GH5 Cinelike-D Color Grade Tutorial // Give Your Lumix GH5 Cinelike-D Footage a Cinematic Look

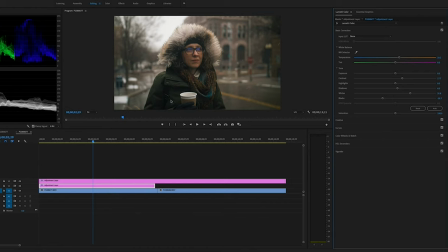I think that looks good. That just kind of lightens up those shadows just a little bit to get a little bit of those details in there. Now, and you'll see in my scopes here, I don't have any blacks that are crushed, and my highlights are still very close to where I want them, around that 90 to 95 range. So I'm still happy with where that's at. I usually like bringing the highlights down just a little bit so it's not overwhelming in the highlights. I think that's good. I think that is an overall good image. Now, one of the things I want to do, since, you know, my wife is standing right here in the middle, you know, sipping her coffee, it's snowing.
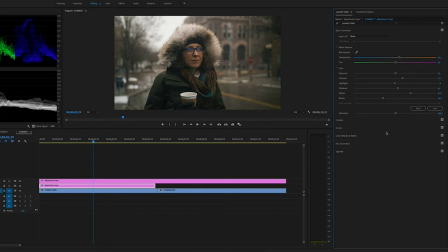Since she's kind of centered right here in the image, I think what I'm going to do is actually add a little bit of a vignette around this. And I think that's just going to help her in the center of the image just, you know, pop a little bit more.
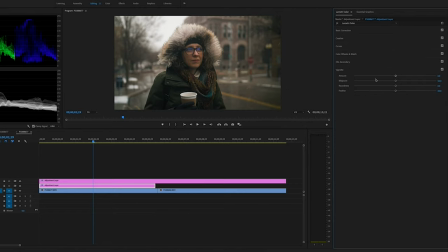And it's going to add a little bit more contrast to these edges. And so let's go down to the vignette, and I'm going to just bring that down. And as you'll see, that right there really creates that,
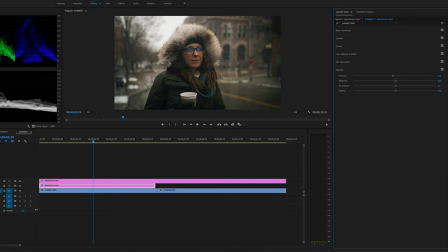the darker edges, and really brings your attention right to the center of the image. And I really think it adds a lot of depth to the sides as well. So let's just play through this. Oh yeah, I like that look.
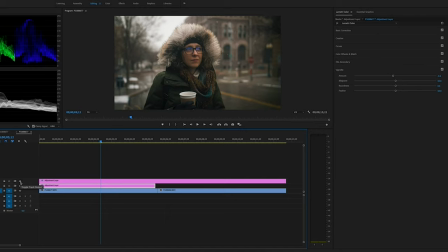Okay, so let's take a look with the LUT off and with the adjustment layer off. So there is the start of the image, and here is what we ended up with right there. And I think that looks pretty good.
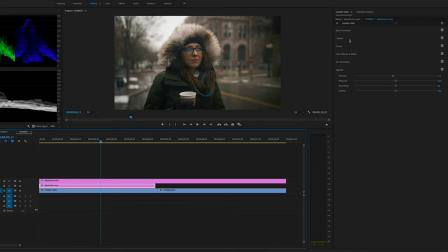And don't forget, you can download that LUT for free along with a few others, and I'll have the link down in the description. Now, let me show you something with going on to another clip.
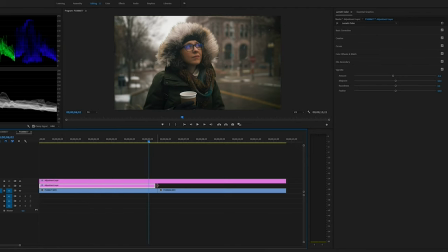Now, usually what I do when I'm color grading is I will take the changes that I made in one clip and I'll drag it over to the next clip.
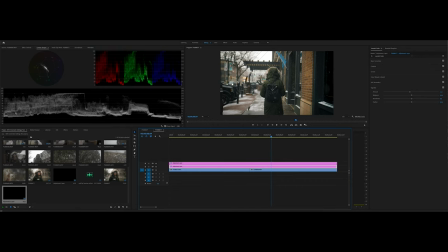But what you're going to see is that you're going to actually see some clipping in some of these blacks. So like on this part of the image right here, that's basically this window area, is like you're going to start seeing some clipping.
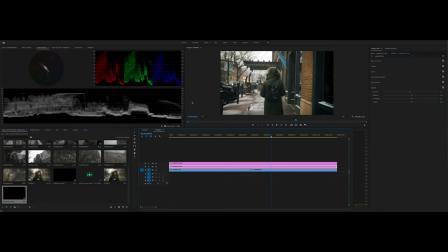And I personally, I don't like clipping in my image. And so what I'm going to do is I'm going to separate these clips right there. And now I have a separate, you know, adjustment. It's close to what this is going to be, but now I can make adjustments just for this clip. And so I can go back up here and I can go to
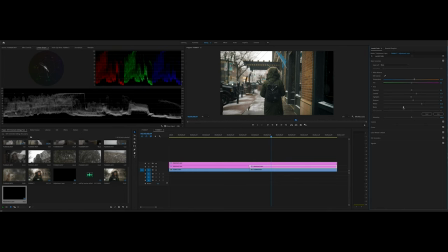the black slider, and I can just bring those blacks up here and get them to a point where I'm happy with them not crushing. And there, I might just need to bring actually the curve up just a little bit too.
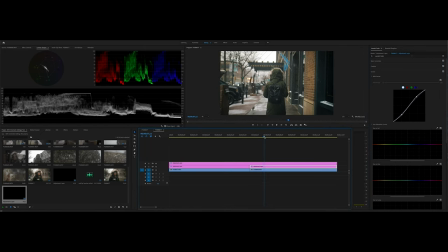But right there, I'm happy with that. The blacks in that window are no longer crushing, and I still have my LUT adjustment layer right here.
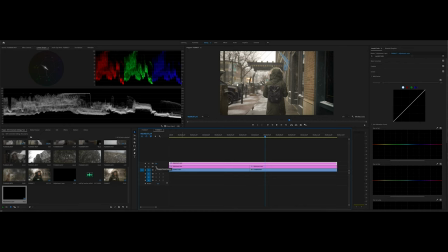So I take that off, and then I take the adjustments that I, like the color correction adjustments off. So that for this image, that's what it looks like. And back on.
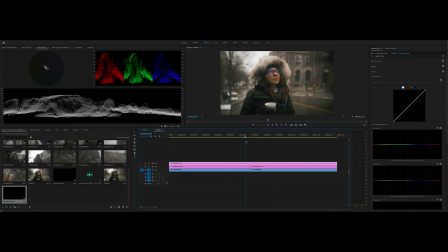And so what I feel like this does is that when you do it this way, it kind of creates a consistent look throughout your whole video. And now if there's some clips where you have some major changes, then you have to, you know, obviously make those adjustments for each clip.
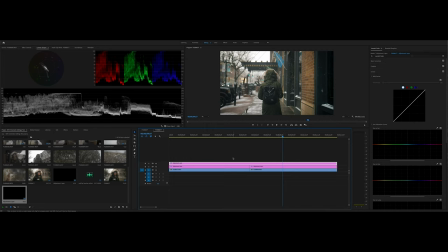You know, color grading is not just slapping a LUT on for the whole thing.